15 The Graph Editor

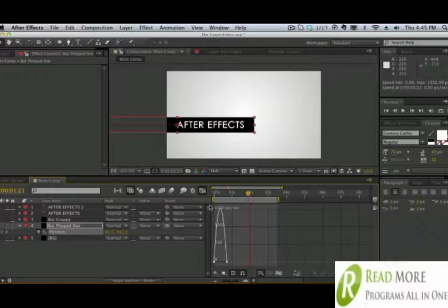[8:16]
And it's just going to create a nice slope for us. So now the animation is a little bit smoother as it comes in and as it comes out. Pretty cool. But we want this thing to kind of fling out because this is motion graphics, and in motion graphics we don't want anything linear.
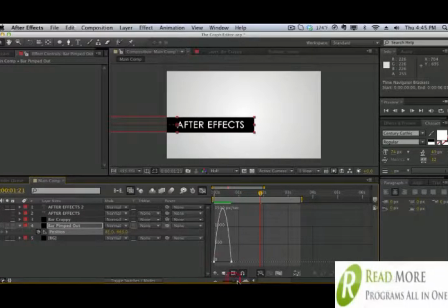[8:31]
We want things to be very, very lively with a lot of energy. So we're going to select the first cube here. And because we converted it to a Bezier, we have a nice handle. We can pull the handle
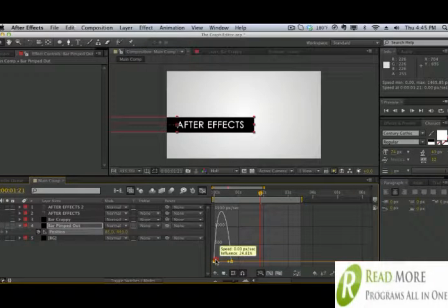[8:46]
and create this very interesting slope. So let's create that slope right here, and we'll drag this one over. Now, notice what happens. We have a very, very high slope here. So the position is going to go from this point to this point really, really fast.
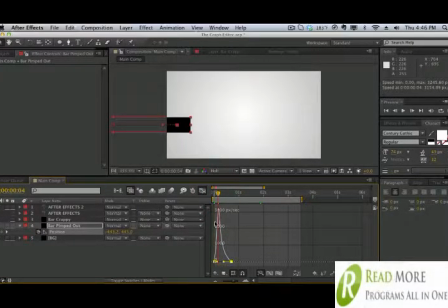[9:03]
And then it's going to slow down as it comes to a stop. So that's what we want. We want kind of a slingshot, really fast, and then slowly come to a stop. So watch what happens. See, that looks more lively and with a lot more energy.
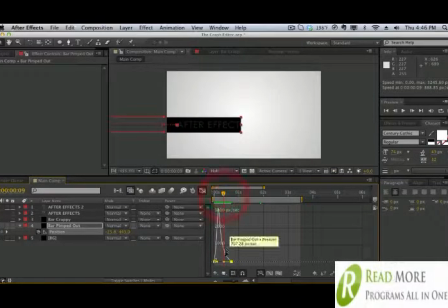[9:19]
Kind of flings at us and then slows down. We can even make it more obvious by just increasing it a little bit more. That's pretty cool. So let me turn back on the crappy one, the original one that we did. And let's just check it out which one looks a lot better. So I'm going to do a RAM preview.
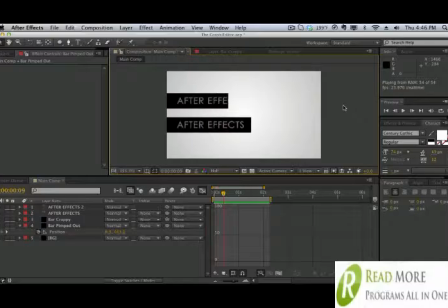This one looks a lot nicer, a lot smoother with more energy. And if I was going to show a lower thirds, I would definitely choose this one because it has more dynamics in the animation.
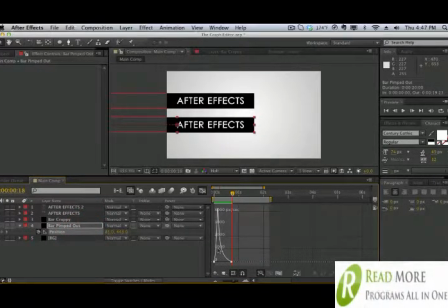[9:54]
So as you can see, you can kind of tweak the velocity, tweak the slope of all the parameters. Again, this is not just for the position. You can do this for the opacity, but you can do it for pretty much all parameters that you can keyframe just by selecting the parameter and going to the graph editor.
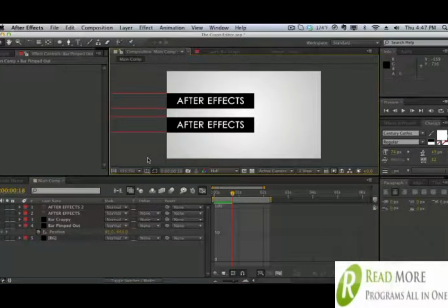[10:09]
So just a very basic tutorial on the graph editor. I highly suggest that you use it. It may not be so important for visual effects, but for motion graphics, it's very, very crucial that you add some more dynamic animation to your whole project.
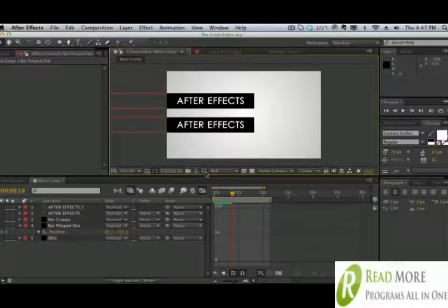[10:23]
And you know, it was just a nice chance for me to show you what the graph editor does and how to kind of read it and how to analyze it.
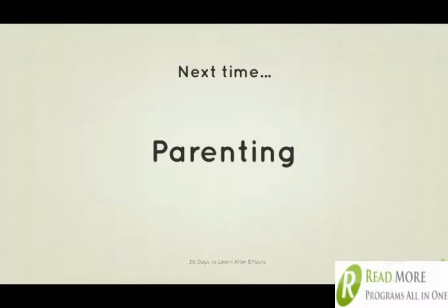[10:30]
So in the next lesson, we're going to be talking about parenting within After Effects, the benefits of parenting layers, and null objects. So definitely look forward to that. If you guys have any further questions, don't forget to leave them in the forums. I'll get to them as soon as I can. Once again, guys, my name is Vincent Nguyen, and I'll see you guys in the next lesson. Bye, guys.